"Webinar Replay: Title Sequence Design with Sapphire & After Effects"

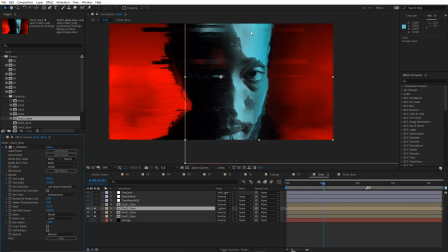It was horizontal, but making it more vertical, to me, when I did this, it kind of looked like paint. It was kind of almost like the image was kind of like dripping techie paint.
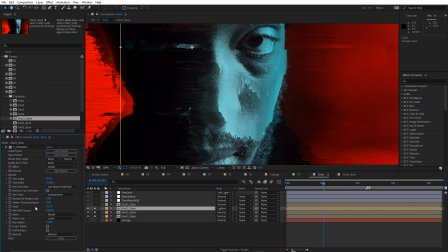And I also adjusted the, let's see, the randomly restart sort value. If I just reset that at 100, it gives you that more broken up kind of feel.
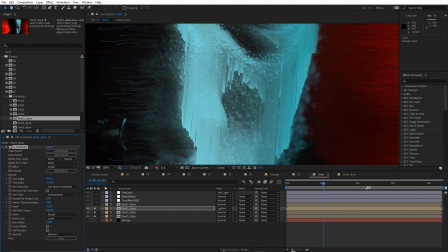But if you drop random restart sort right down to zero, it blends a lot of those lines together, which is really nice.
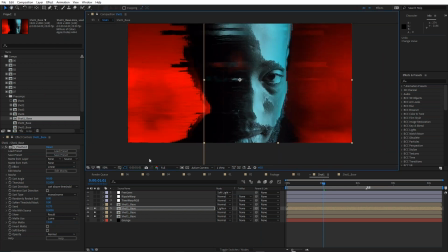Gives you that more sort of gradient feel. And that looked terrific on top of that. So that's a shot by itself.
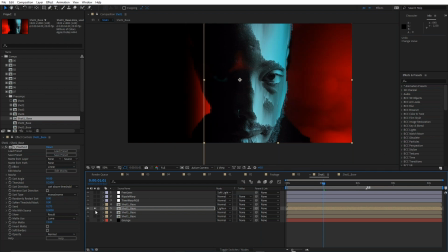It basically obviously only affecting the brighter areas. And combined, they look like that.
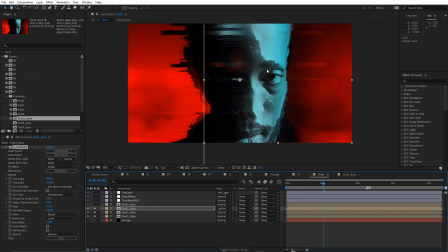And on top of this one, I've used, remember I talked about wanting to sort of highlight the eye? I've actually used
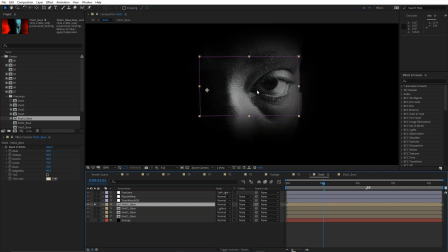the same shot again, shot one base, and I've used black and white, and I've just masked that out so only the eye becomes black and white.
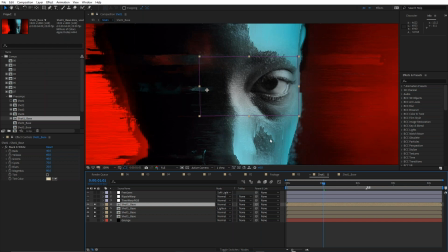So we get that kind of feel.
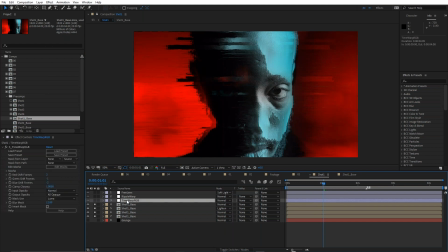And the reason I've done that is because I've used Time Warp RGB again, but this time as an adjustment layer. Watch what happens when I turn Time Warp RGB on. Check out the eye.
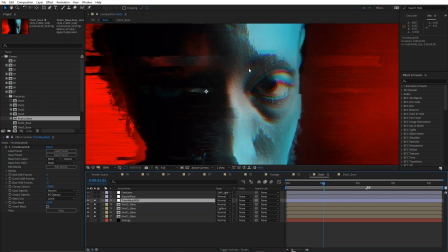So that's great, because obviously he's moving. So we're getting a little bit of that red, a little bit of yellow, a little bit of that cyan reintroduced back in, which is really nice.
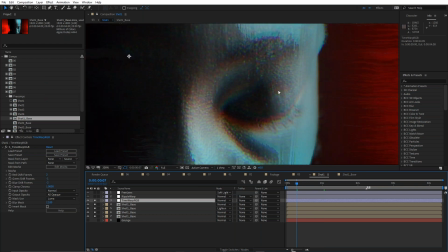Especially down here, you can just get a little bit of that warp.
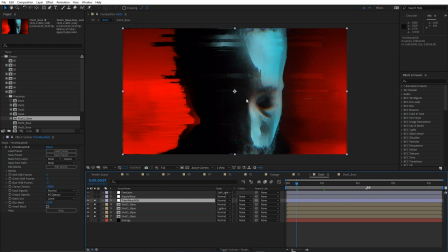It's much more obvious because that shot is, because this section is black and white, than if, as if it was blue. So that really sort of focuses in on the eye.
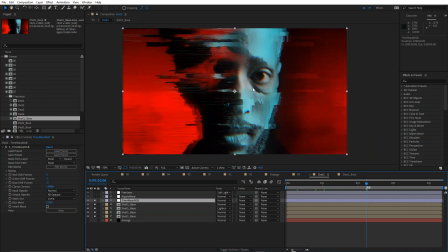Just like that. Looks really good. And Time Warp RGB is super simple to use. Just adjust the shift frames of values until you zero in on the look that you like. On top of that, I've used a Sapphire Builder effect.
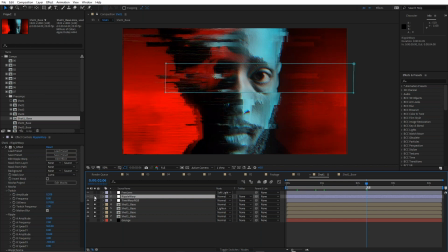It's one that created by Alan Lawrence. It's called Ripple Warp. I'm just going to turn it on.
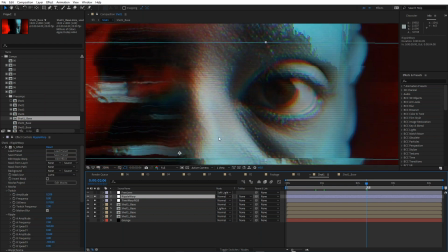And what this is doing, it gives me this sort of TV lines kind of look.
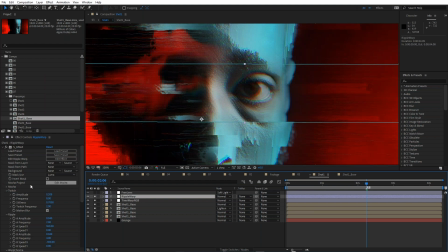But there's more to it than that. I'm just going to save this. And I'm going to go in and click Edit Effect to open up S Effect.
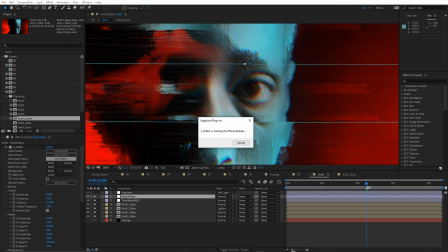Now, the Sapphire effect is in Sapphire, and it allows me to build new effects from other Sapphire effects. And there's tons and tons of effect presets in Sapphire Builder, Sapphire effect presets.
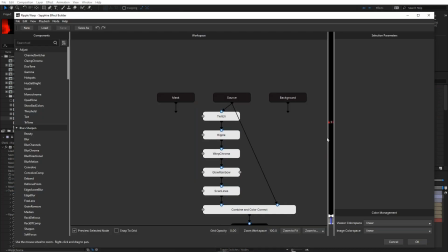And this one was built, let me just make a bit of space.
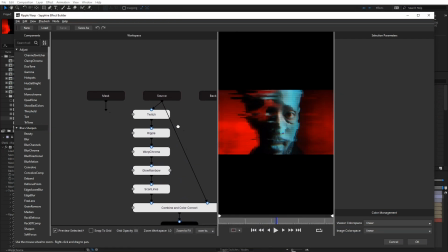This one was built by Alan I'm not going to walk right through this.
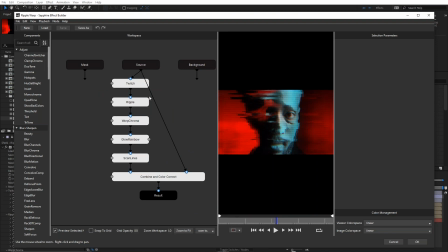I just want to show you the variety of effects that he's used. So he's used a little bit of Sapphire Shake with a little bit of S Warp Bubble and some Warp Chroma. You can see the effects across here on the right. You can see how it's affecting the image over here.
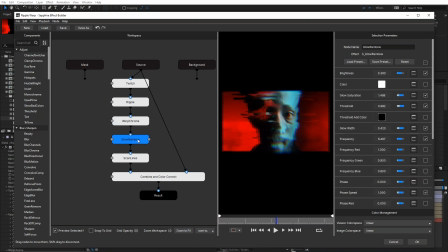A little bit of Sapphire Glow Rainbow and a little bit of Scan Lines. And then he's used S Layer to combine and a little bit of color correction. And then he gets the finished result. And he saved that as a preset, which I can just drop onto my shot.
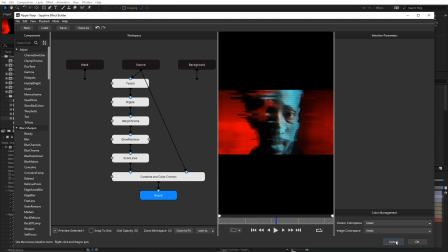So S Effects is a great way to create custom effects.
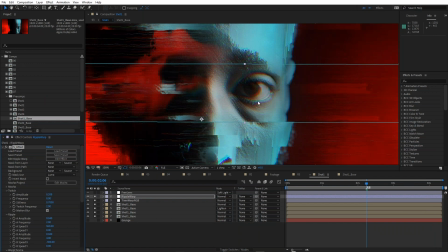And these can be shared across all the platforms that support, all the hosts that support Sapphire and use Sapphire Builder.